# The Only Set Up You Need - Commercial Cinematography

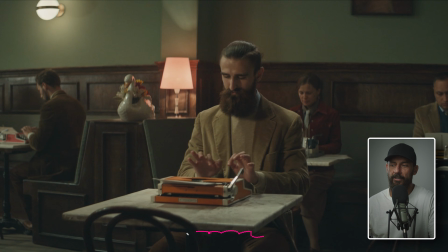246s
If we crab left here, like just imagine the dolly can just roll to the left a little bit. This line gets less and less prominent until all of a sudden it's tucked behind and it doesn't create that angle. What does the angle give us? A little bit of contrast. What do we want? Contrast.
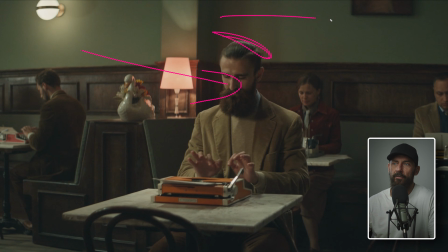264s
Okay, so this is the same lighting setup, little hair light over the top. It's nice and easy. Pracs in the background. Do the pracs actually light anything? No. Should they ever? No. Don't ever light anything with pracs. For real life, just make it up.
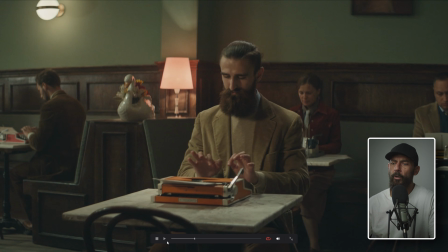279s
And you're like, well, hold on a sec. We're going to be shooting this entire commercial in this one location.
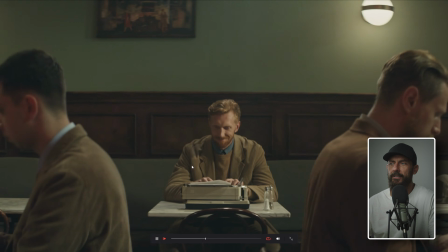285s
Everyone's going to realize that the lighting setup is the same and that the lights then disappear from shot to shot.
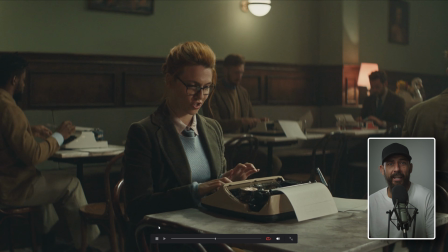291s
Won't people care? What did you just say? Did you just think that to yourself, that people care? Nobody cares. Nobody. So just make every shot look nice. Is this realistic for this location when we get to the final frame, which is this one?
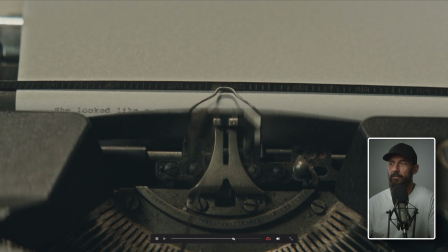309s
This one. Holy haze, right? Somebody really cooked the haze up in this one. Look at this lady.
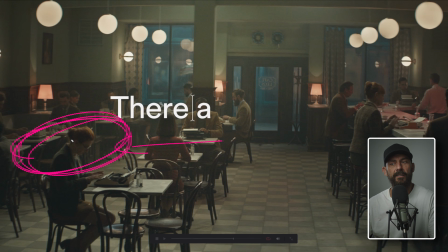315s
See this? You're like, but that doesn't match before. Before we had a 8x8, and it was blasting light at her, and we had some neg around, and there was a little hair light, and now that's gone, Patrick. Yes, that's the job. It's make-believe. Good for you.
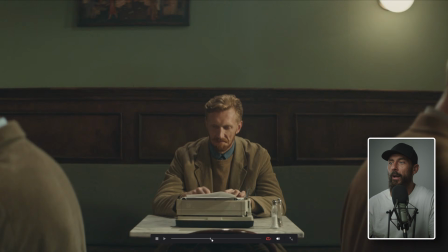332s
Okay, you're picking it up. So we do the same lighting setup. Why? Because it looks nice. Why are we on this angle?
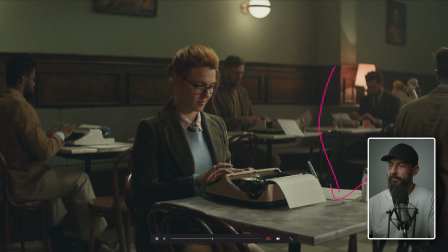338s
Because it creates depth. See, here, this is light. What's this? This is dark. The more light and dark, the better. Right? This is Old Mate that we just saw previously. Look at how dark he is. Why? It's theatrical. Just go with it. And even if it's not a theatrical commercial, if somebody questions you, first of all, no one's going to question you on set.
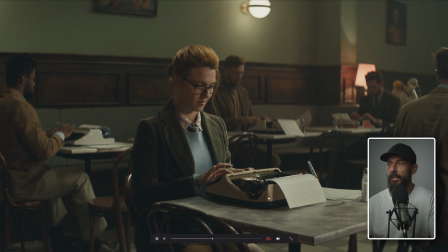356s
That doesn't happen unless it's the director. And the director's like, why does this feel completely different? And you go, because it is.
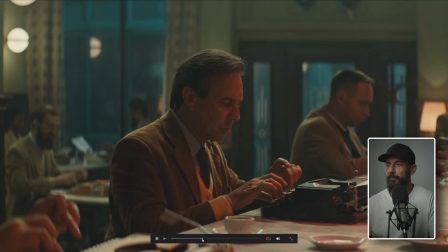361s
That's why. And you go like, aren't people going to care? But dude, this guy is lit up like Christmas, right?
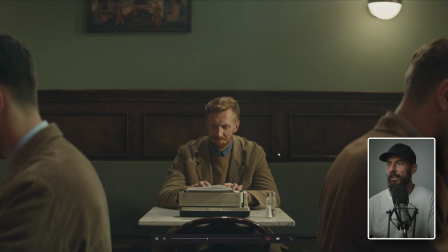369s
He is a Christmas tree here. This is super hot. I'm like, well, how do we not get it on the background? How do we not get that light on the background? Well, it's called the grips, and they make it so. And if it isn't so, how do you solve that?
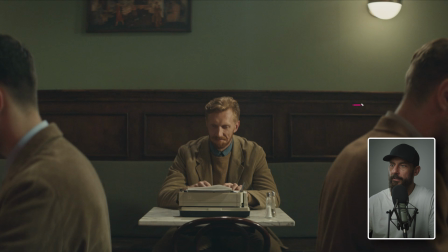384s
You call your team over and you go, just imagine there was like this light here was shining and it was like spilling onto the wall. And you're like, okay, well, as a cinematographer, how do you fix that? What's the process?
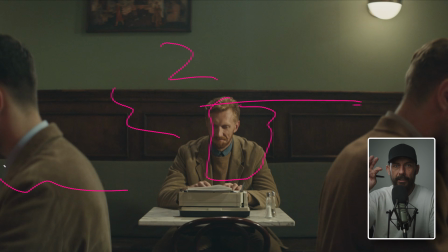399s
Like, do you put the flags in with the net and the grid and the thing and the bang and the boom? Nope. What do you actually do? You go, team, or usually you're on the comms. Listen up, boys. That giant light on the wall, let's get rid of that. And then you hear this, okay, yep, we got it.
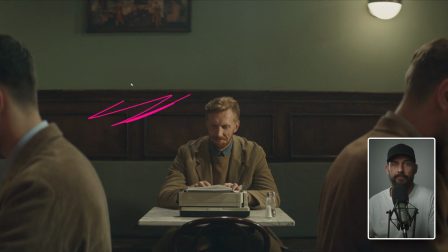418s
And then you just sit around and you wait. And then you see it just like disappear. And you go, that's how you do it. You just ask people who are good at their job. Other people are out there right now working on sets, trying to figure out like, oh, how do you actually do it? And then if it's not done,
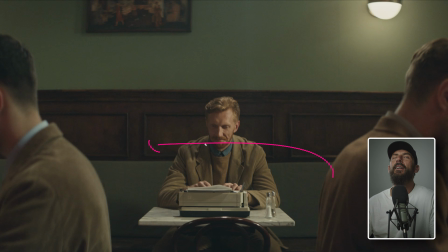435s
when you ask, like, guys, what's going on? What's going on with that light on the wall? And they go, oh, well, we're having a little bit of trouble. It's finicky. Come on, we got to go. And then you talk to the first AD, like, I don't know. It's taking a little bit longer than usual. Let's just tools down for a second. This is going to be quite a big thing here. There's problems all over the place.
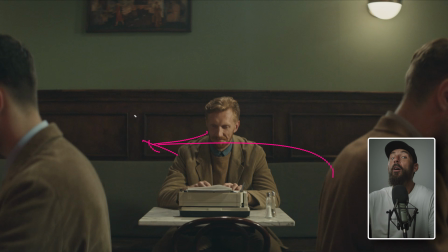455s
You make it seem big, and then all of a sudden, miraculously, oh, no. We're back on. We solved it. Good job, boys. Shout out to the team. Like, that baby Rick. And now what makes this cool, though, is like, and what you're doing while you're sitting around having your cappuccino is you're going like, we got a shot of this dude.
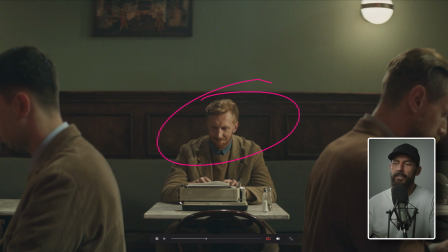471s
Like, what would make this cooler? What would make this shot cooler? We've already done like the sidey profile shot where we get the angle of the table. We need like a different version. This guy's up against the wall. It's going to be kind of boring and flat. Well, let's chuck in a prac, first of all. And then what about if we go through these two dudes, right? Which that doesn't sound right when you say it out loud.
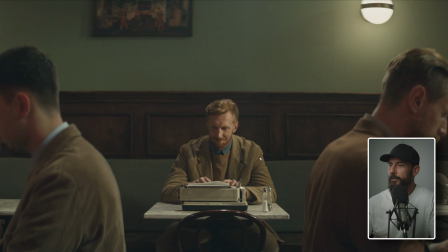490s
Hopefully you're watching this video and not just listening to the audio, but we're going straight through these two dudes.
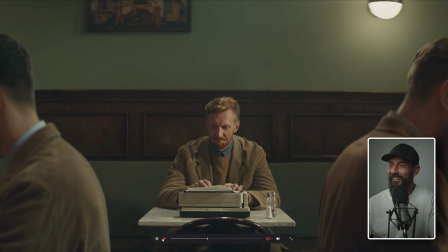496s
And, and that's what makes it interesting. We're on the move. That's kind of fun.
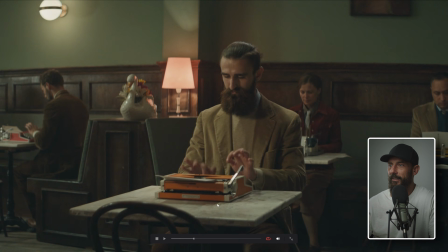501s
It's also like a nice spot. Did we talk about that one already? We didn't. Like, okay, here.
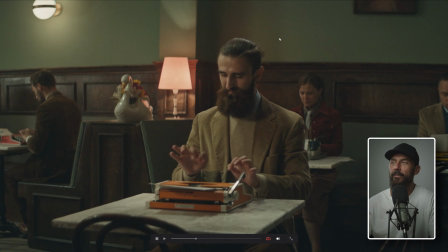507s
Why did we add? Why the hair light here if it's all the same setup? And why not the hair light?
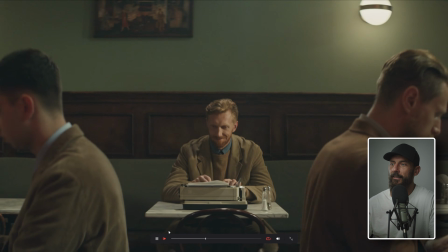512s
Well, not in any of these. Get out of here. In this one. Probably because there's just not enough room.
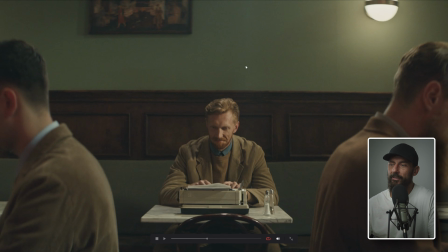518s
It's like, maybe that's the answer sometimes to why did they light something like that?
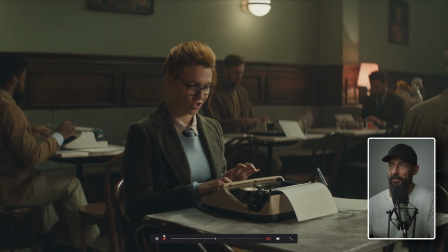524s
And back to this one. Same setup. And a little close up.
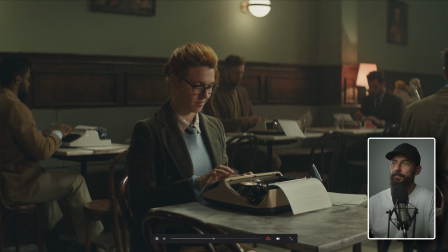529s
These are all easy. Like, what's the rule? Now, if you set this up, right? Say we set this shot up, because you will set this shot up 1,000,000 times in your career. And the director's like, okay, it took a little bit longer than I thought to set up.
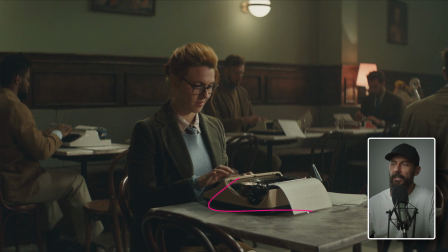543s
So we're going to have to make up some time. So we're going to do a couple of insert shots. Do you mind if you just jump in there with the camera? We'll just ping some stuff off. And you go, yeah, no problem. And they go, okay, just fire a few off. I'd like to get a few like looking at the paper here. And then I want to get a close-up of her on the glasses.
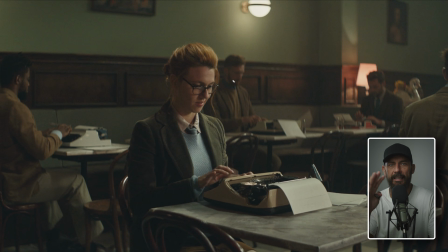560s
What's the number one rule to making any shot that you want in this scenario? Once the light is set up, look good. What do you have to do? Please, for the love of God, get this. You just have to stay on the dark side. That's it. You can shoot anything you want. You shoot the hands, you shoot the face, you shoot the tie, anything.
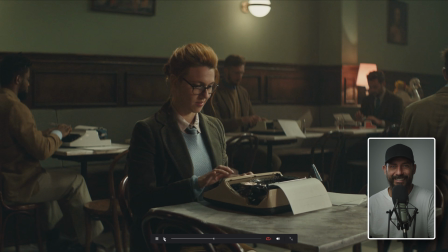580s
Is it really that easy, Patrick? No. I mean, it is, but you don't say that. You say, hold on, we got to like make it slightly better.
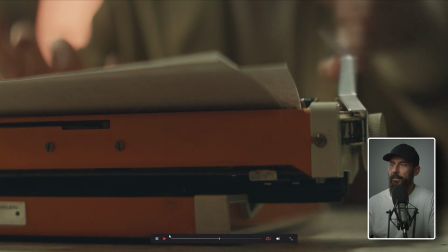587s
You don't want to go too fast. Okay, so all on the dark side. Same here.
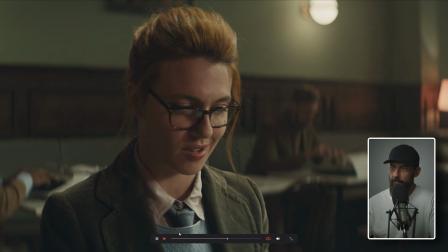592s
Same there, dark side, bang, bang, bang, keys. And
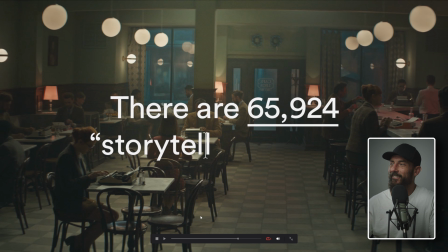598s
Holy haze. I love the haze. I think this dude also changed seats, right? He was in the other spot before. And then we cut to where the cinematographer would really be frothing here.
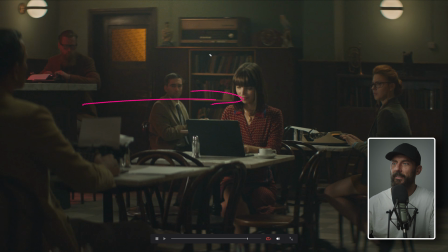610s
It's like, ooh, we missed focus as well. That's the look that you give the focus puller. Like, are we sharp there? You look over. Guy's got glasses on. You're like, oh my God. So one thing that the cinematographer here would be frothing on is just like, what are we going to do with, we just need a little bit of depth.
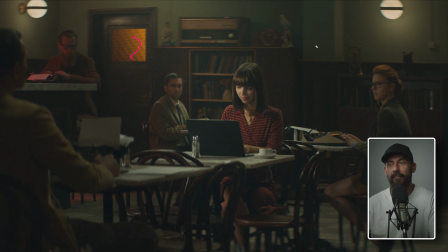626s
Like, what if we just orange it up back there? How does that sound? I'm like, yeah, good point. And then that'll create this little bleed of red light here. We got this thing. That looks interesting. But again, look at the rows. Like always looking for those lines.
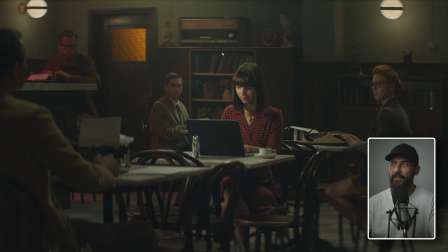642s
Never cutting off, never trying to make flat. That's how you make something good. And that's why this feels nice all the time. Because if you do that every single shot, that's like one of those little 1% gains. If you are looking for that depth every single time, that's interest over time.
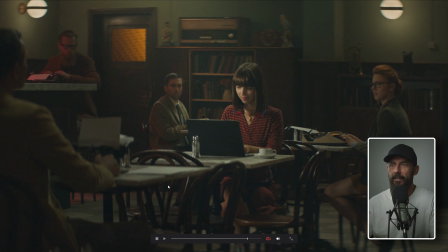659s
I mean, it does help that 99% of what we're looking at is art department and shot selection,
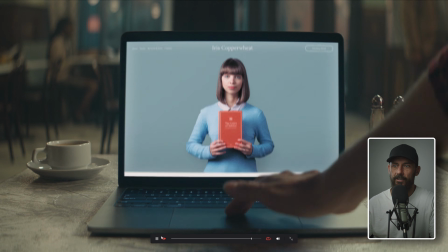666s
which in a commercial is going to be storyboarded up well before you even get there.
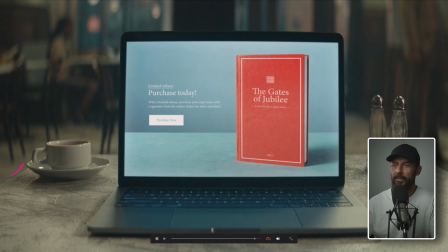670s
But this is nice. Like somebody's got good taste. All right, we got a good table. We got a nice little salt and pepper shaker, not boring. Nice little cup here. This is fun. And then we cut to the wall with the little thing that comes on.
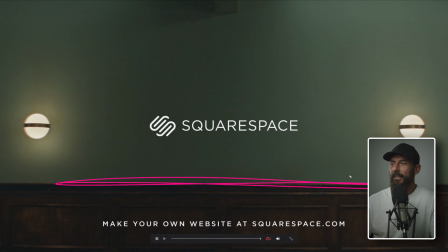685s
They would have been. Would have been everyone's packing up like, let's go home. We're in overtime already. We got to make it like pick one spot on the wall and ta-da, there it is, logo. Now, is this one lighting setup done over and over again? Yeah. Is it still interesting?
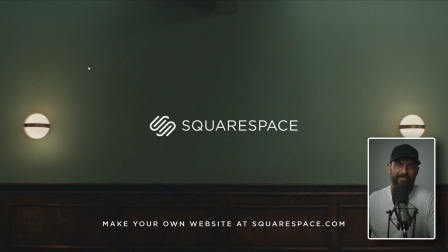700s
Yeah. Is it still fun to do on the day? Man, you get your buddies together, you get your friends, you get everybody jobs, and you're laughing, having a good time, right? That was what it was like in 2022. You don't even know. Anyway, I don't know if these help.
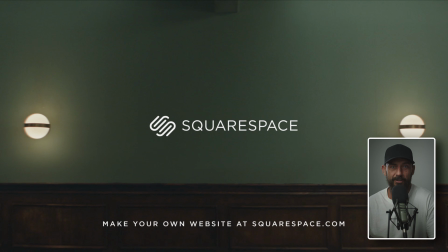715s
They certainly don't help me, but they're fun to do sometimes to make some jokes and see, why did I actually download this project?
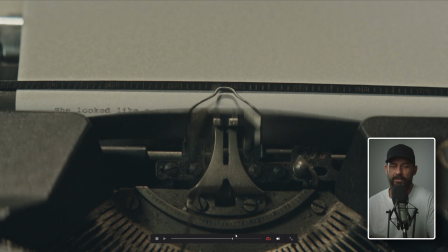722s
I actually think it was for this level of haze. I think I told somebody, what about, I got a message from post-production.
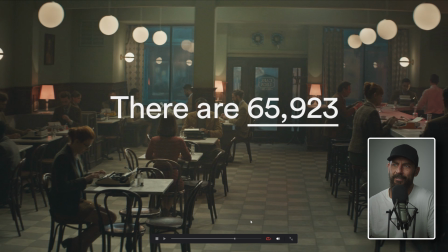731s
Oh, you really overcooked the haze in this shot. We can't use it. You show them this. Like, dude, everybody overcooks it. Get with the program. Anyway, good luck. And you hang up the phone. Not my job. No, you don't do that. Okay. That is going to do it for this one.